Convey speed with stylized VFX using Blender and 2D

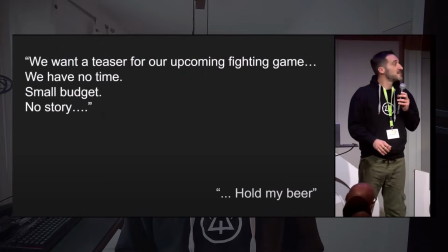Hi everyone, this is Pierrick from P2design. I just came back from the Blender conference and as always it was a blast.
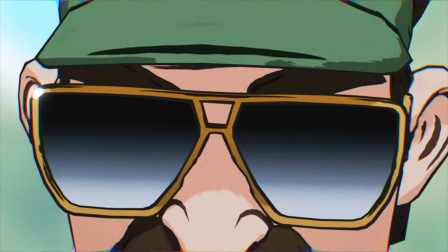During the event I premiered this concept trailer we made with my friends from Atypic Studio. Check the link in the description if you missed it. With action-centric animation like that, you often want to convey speed.
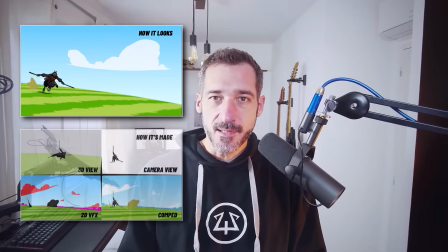And what better than stylized VFX to do it? Here are some tricks I used in that specific shot.
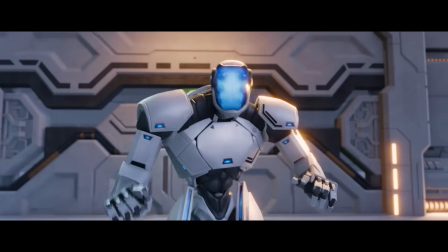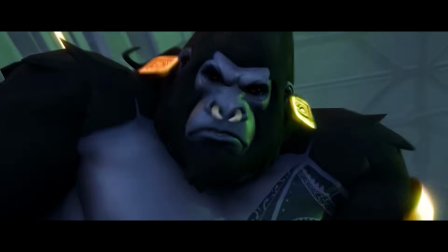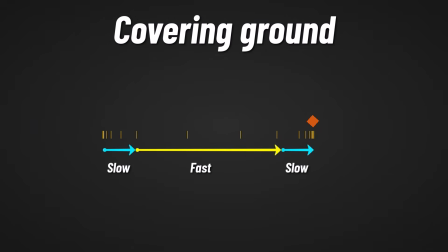Well, moving fast means covering a lot of ground in a short amount of time.
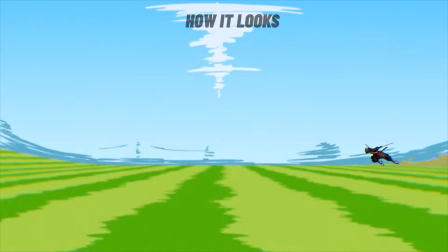But what if I tell you that in this shot, the camera is not moving, and the ground neither?
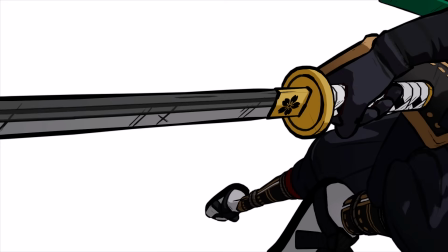So basically, only the character is moving in this shot, and here again I used quite some tricks.
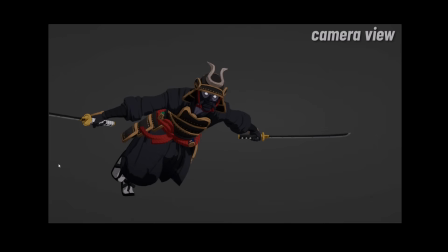Like here, you can see him running on the spot. And here, I'm faking an exaggerating perspective to get better poses.
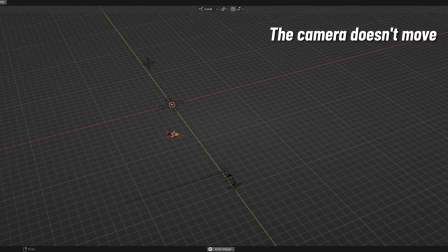The goal is to avoid animating both the camera and the character, as it can harm that animation style.
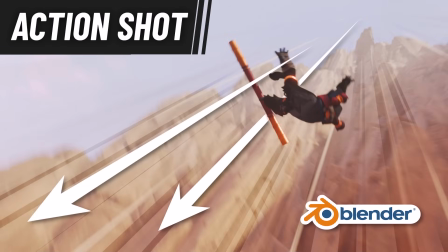I talked about it in this video, check it out.
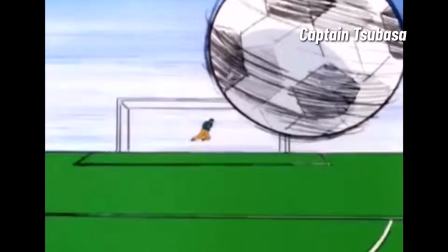I don't know if you're familiar with an anime called Captain Tsubasa, an anime from the 80s, and yes, I'm that old.
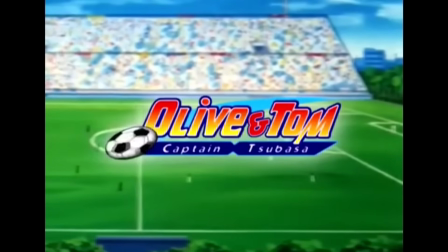And since it's an anime, characters tend to talk a lot, to themselves or to their friends, while running in that case.
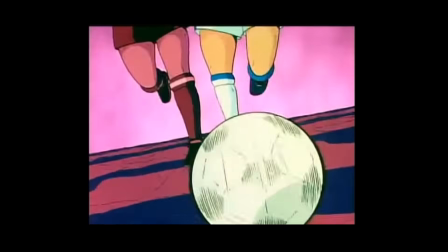Since anime artists are always looking for a trick to reduce their cost,
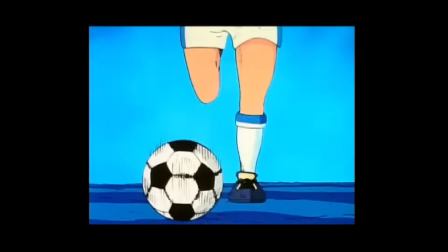they used these Earth-sized stadium effects to allow their characters
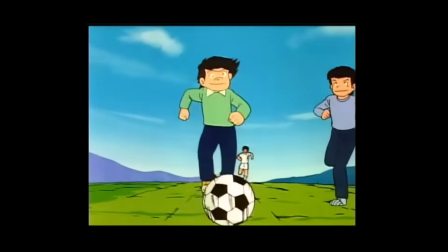to say what they have to say without having to animate kilometers of background.
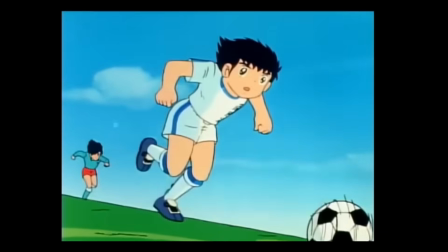There are three main tricks used here.
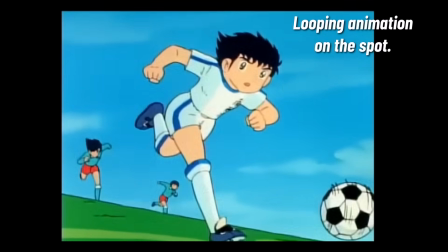The character runs on the spot or almost, they are faking the grass scrolling motion,
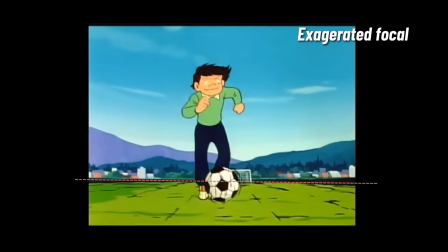they fake extreme perspective by bending the ground.
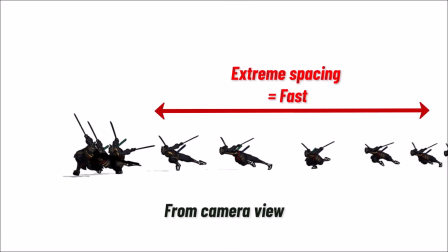Regarding the character animation, I created contrast by making him moving side to side to feel that speed,
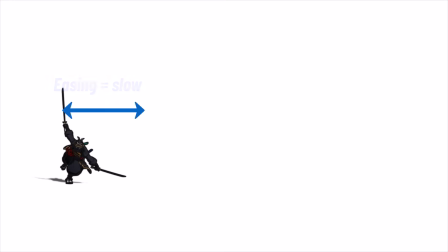and then, as he turns toward the camera, he almost runs on the spot and accelerates.
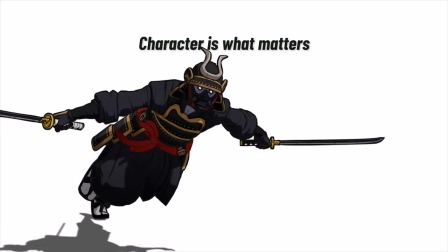The character was animating in an empty background at first. I then work on the background.
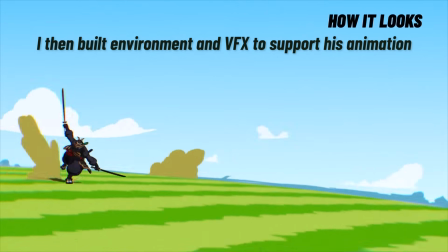This way the character is what matters the most, and the background is used to emphasize the animation of the character.
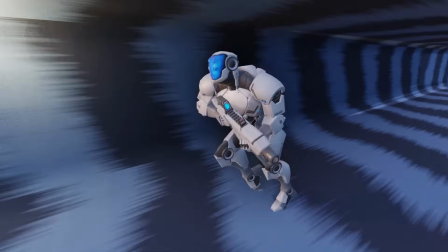If I use the same effect with a simpler run on the spot, you can see it works very well.
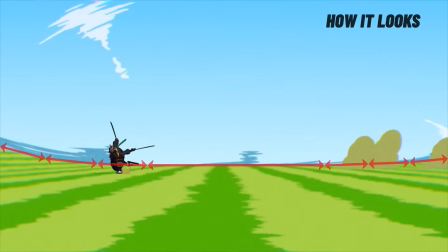To even increase more the feeling of speed, I changed the ground shape during the shot.
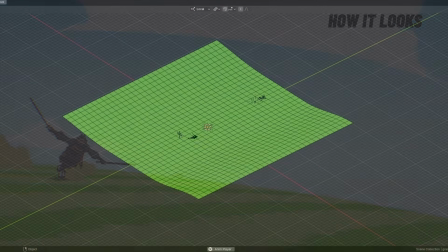But how does all this work? Well, the ground is just a subdivided plane with a panning texture,
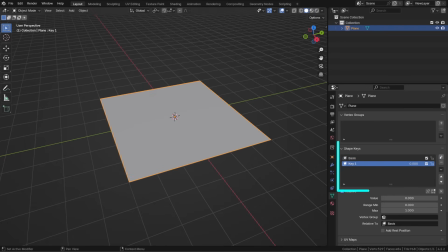and I used a couple of shape keys to bend it inward and outward.
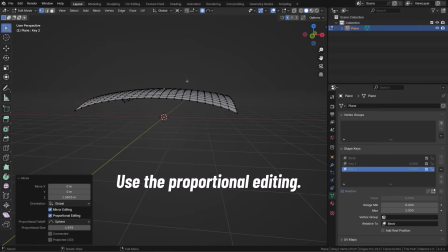So basically my workflow was to first get a nice movie grass texture, mixing a wave and a noise texture together.
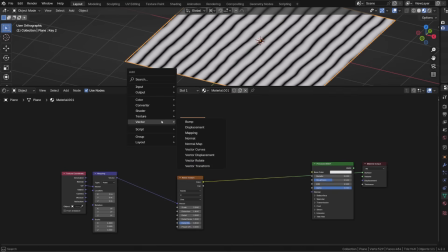I will use the UV coordinates with a mapping node, and then I will add a noise texture with its own mapping node,
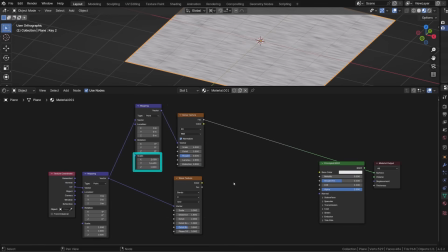allowing me to change its scale to stretch the noise. It's okay to plug multiple mapping nodes one after the other. One is to tweak my noise texture, the other is to animate both, making them pan on the surface.
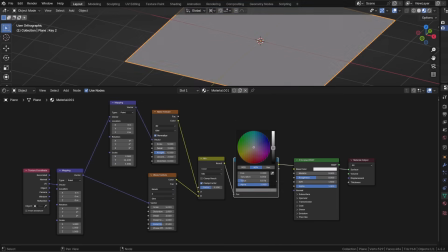From there, I'm just mixing both texture and convert them using a color ramp set to constant.
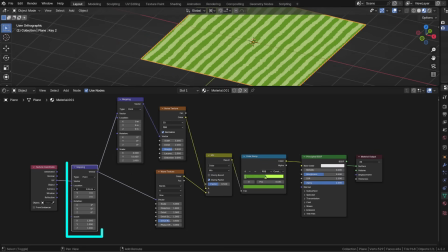From there, I can use the X location of the first mapping node to animate the panning of the texture and the Z rotation to orient it as I want.
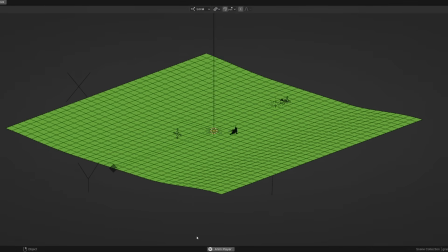I also slightly animated the plane rotation and adjusted its position, and here we are.
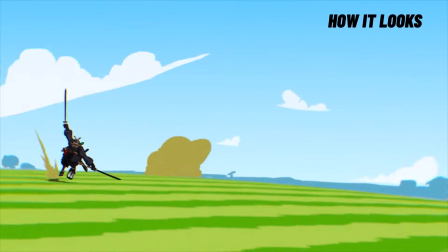It's pretty similar to using speed lines, but it also defines a surface, giving more structure to your shot.